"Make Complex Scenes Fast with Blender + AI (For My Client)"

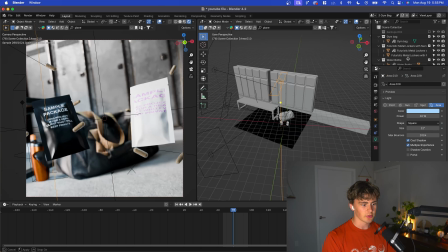[3:52]
For this locker room scene we have some kind of cooler toned like if you look here this is like a blue and then a yeah and then a pure
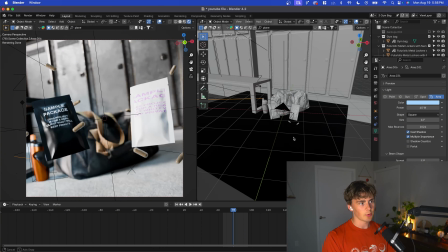[4:00]
white and then another blue all with kind of a tight spread because we want those sharp shadows again and you know locker rooms what
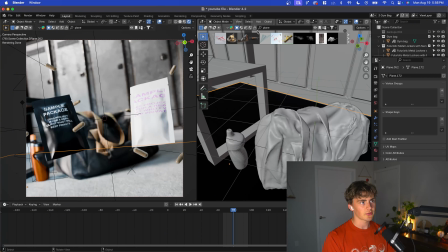[4:08]
do they have they have lockers benches concrete floor all of these grabbed straight out of blender kit there actually wasn't any ai and this but the
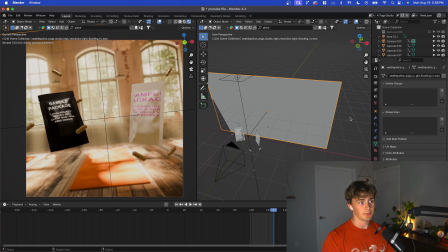[4:17]
next one the yoga studio this entire scene was actually this you know basically ai and some people have like a moral issue with ai which i i
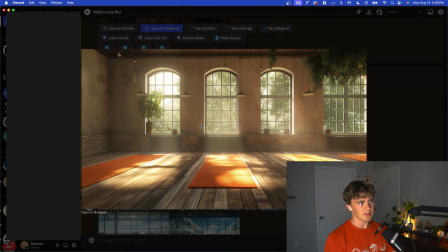[4:25]
definitely understand to a degree um people also think that it takes the you know create the creativity out of art and
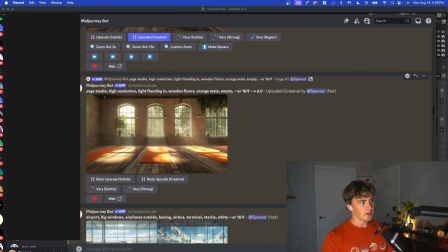[4:32]
i agree with that to a degree as well but in this situation you know i could make all of this in blender i really could make an orange yoga mat some wood
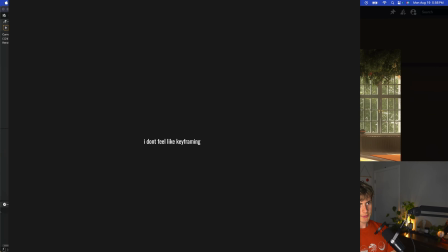[4:39]
floors whatever but then it would just take forever to render all of that lighting realistically when if i'm just using this for a background in a scene for you know half a
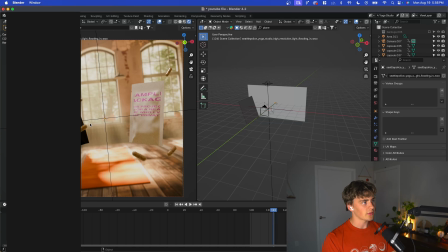[4:48]
second or two you know one second this is increasing the productivity like crazy while still giving me a you know a
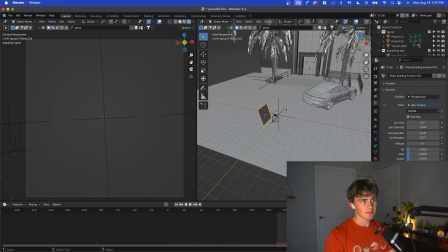[4:56]
very acceptable outcome so for this next scene this is the car actually
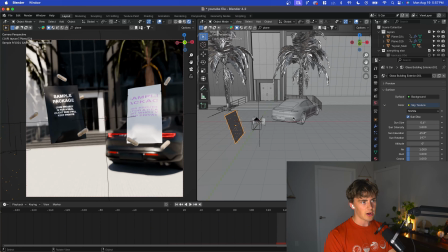[5:00]
I found out that the owner of this company or the client for this project actually has a Porsche Taycan in person like in real life so you know what what better to do than to actually put his car in the
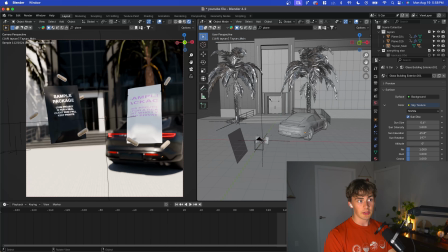[5:14]
animation found that through Instagram by the way and then in the real version I put the logo that is on the package on
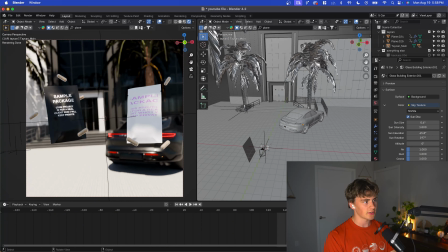[5:22]
the building so it kind of looks like a headquarters like you know home office type of deal but other than that this one was a relatively simple blender kit build
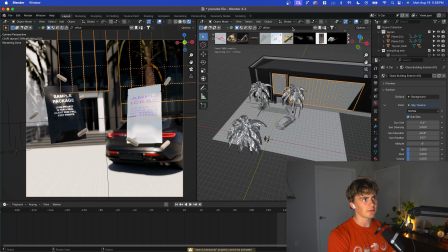[5:30]
I think I did like office building or something I typed like office it's one of the yeah it's this one right here so this this was just kind of dragged and dropped into the scene to use as a background grab some palm trees from blender kit as well you can search palm tree
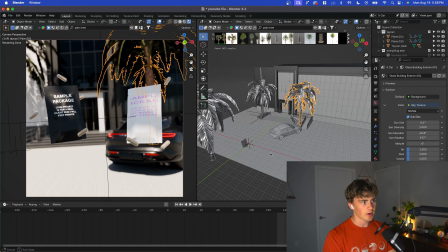[5:46]
and it's this one right here once again just drag and drop for here we just have a sky texture then for the palm trees a little
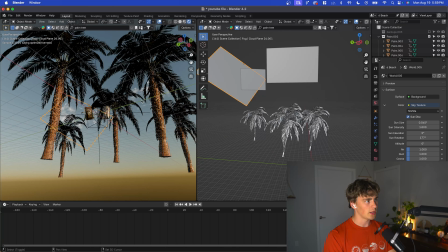[5:53]
bit of blender kit and then these clouds are actually from blender kit as well whoever made these i mean super helpful and yeah i mean obviously there's
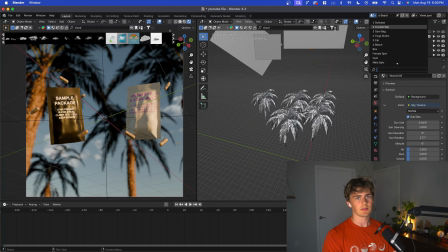[6:00]
ways to enhance and you know make these scenes super realistic using using the exact methods
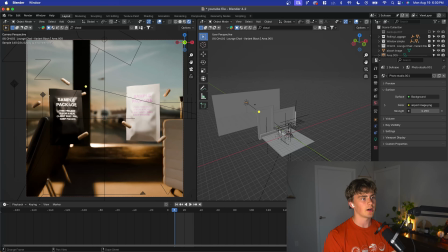[6:07]
i talked about just to a greater extent but yeah i've yet to see anybody on youtube do like a mid-journey type workflow to this extent obviously all of the areas that we used mid-journey can be replaced with photography or you know whatever else modeling the scene out in full but this
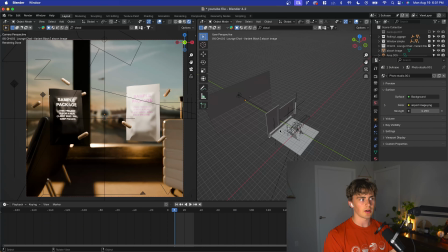[6:23]
is a way that i've found that you can be a very high output artist for not that much work not that much money you know i definitely see myself leaning into this kind of method a little more in the future but this was my first
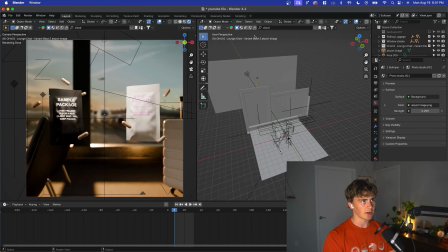[6:36]
time Kind of kind of tackling it and I think it turned out pretty well So if you guys enjoyed this one, please let me know if they like in a comment subscribe if you want more content like this And if you want to join our free community has like 3,000 people we all talk about you know getting clients and Art and business and everything kind of related to that So if you enjoyed this one stick around for more and I'll see you guys later. Peace